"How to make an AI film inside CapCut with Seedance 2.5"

In a normal one-click workflow, I would probably have to regenerate the whole sequence, but in director mode, I could select that one shot and fix only that shot.
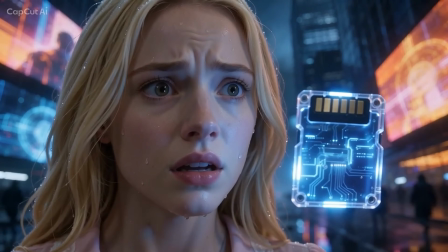(4:15)
I made the camera closer, I pushed the lighting darker, I let the blue glow from the memory card fall across her face, and suddenly the movement had tension. Another shot had the right mode but felt too static.
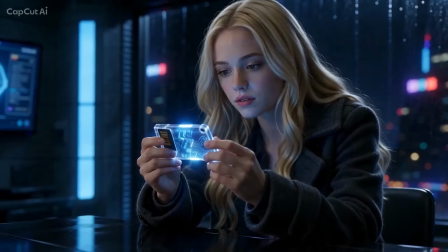(4:27)
So I used the agent to adjust the camera movement, making it feel like the camera was slowly moving toward her, almost like the truth itself was closing in.
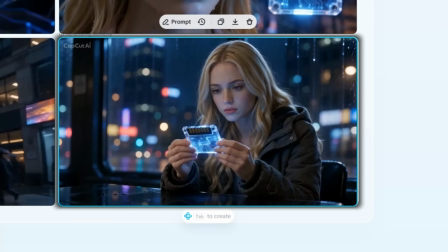(4:35)
And that's where the tap to create workflow really clicked for me. I could select a card or a frame, press tab, and bring the agent into that exact context.
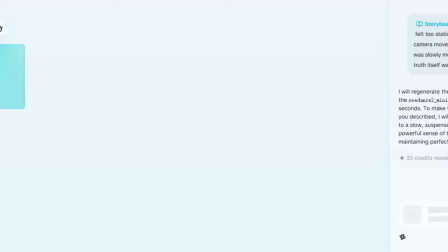(4:43)
I did not have to explain the entire movie again. The agent understood the selected shot, the scene around it, and the direction I was building toward.
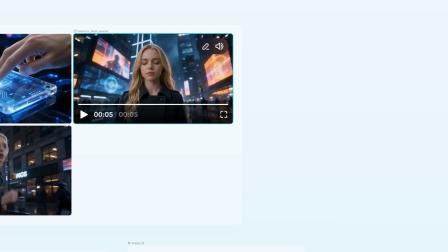(4:51)
When I got got stuck, I asked it to continue the next beat. When a scene felt flat, I asked for more suspense. It's really quite easy. And because of this, I feel less like prompting from zero and more working with a creative assistant inside the project.
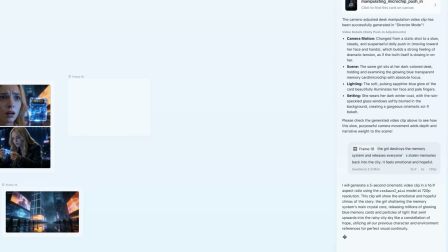(5:05)
Then I tested alternate endings. In one version, the girl destroys the memory system and releases everyone's stolen memory back into the city. And it really feels emotional and helpful.
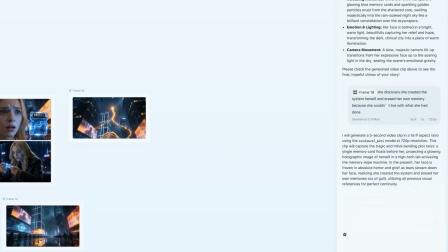(5:16)
In the second version, she discovers she created the system herself and erased her own memory because she could not live with what she had done. Same opening, same characters, same world, completely different emotional ending. Being able to build those branches on the canvas make the process feel flexible, like I could explore the story without losing the original version. Once the storyboard was strong, I started turning the key moments into video shots. Some worked right away, some needs rerolls.
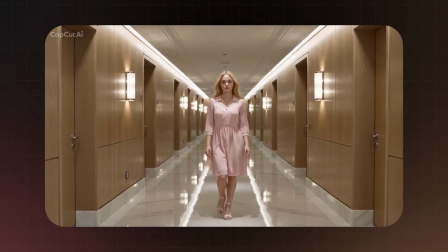(5:43)
One halfway scene looked too clean, almost like a luxury hotel, when it was supposed to be a secret memory archive.
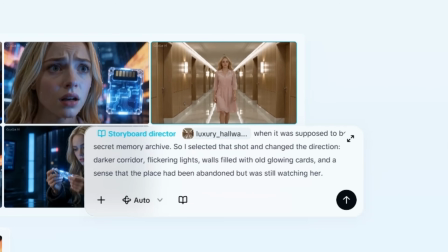(5:50)
So I selected that shot and changed the direction.
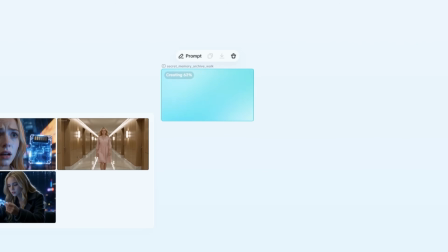(5:52)
Darker corridor, flickering lights, walls filled with old glowing cars, and a sense that the place had been abandoned but was still watching her. And look at this, that single adjustment made the scenes belong to the movie.
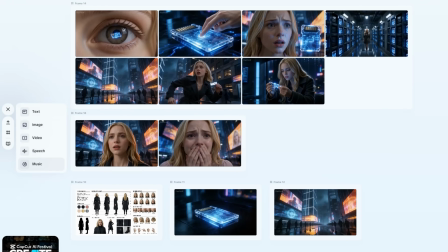(6:04)
After that, I arranged everything into the final sequence, tightened the pacing, added music and subtitles, and watched the story come together.
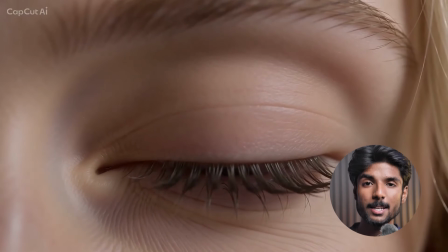(6:12)
And what surprised me was not just it looked professional, it felt intentional. It did not feel like random AI clips stitched together.
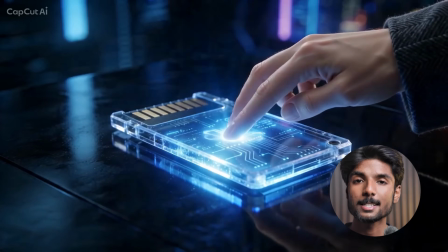(6:19)
It felt like a short movie with a world, a character, a mystery, a visual style, and an ending.
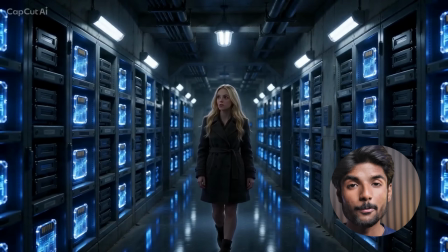(6:25)
And that to me is the difference between AI video generation and AI directing.
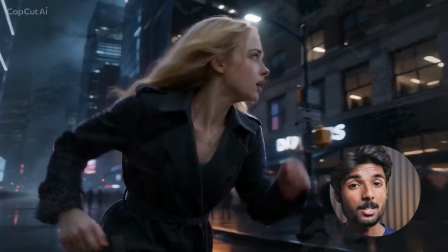(6:30)
One-click generation gives you a result, director mode gives you a workflow.
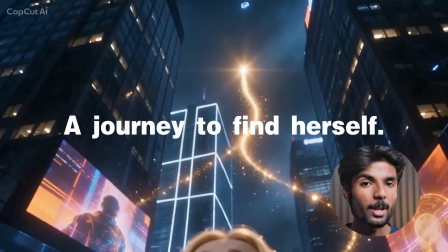(6:33)
It lets you build a canvas, organize assets with frames, continue with context, film individual shots, test different endings, and keep refining until the story actually feels right. And you still need the idea, the taste, and the judgment to know when a scene works. But now instead of just imagining the movie, you can start directing it. And that's how I created a full AI movie using CapCut Video Studio. Now, if you want to try building your own AI movie, check out CapCut Video Studio from the link in the description and see where your idea goes. And I'm really curious, if you had AI help you create a movie, what would it be about? Drop your ideas in the comments. Also, subscribe if you want more videos where I push AI tools beyond basic prompts and see what they can actually do in real projects.
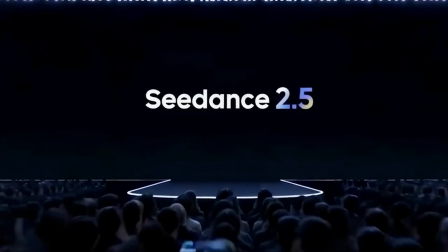(7:18)
Okay, one more thing I forgot to mention, that is Seedance 2.5 is coming to CapCut in early July, that is in the next month,
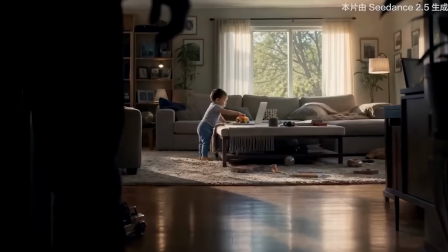(7:24)
and the upgrade over Seedance 2.0 already looks massive, and there are more new capabilities still to come,
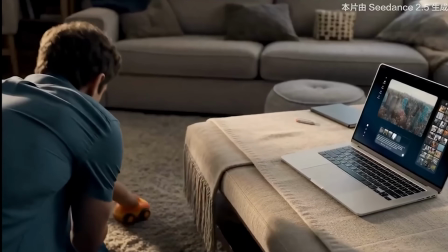(7:30)
so they could be one of the biggest AI video update here, so stay tuned. And if you want to learn more about AI tool like this, definitely go and watch this video now, and before going, hit that subscribe button.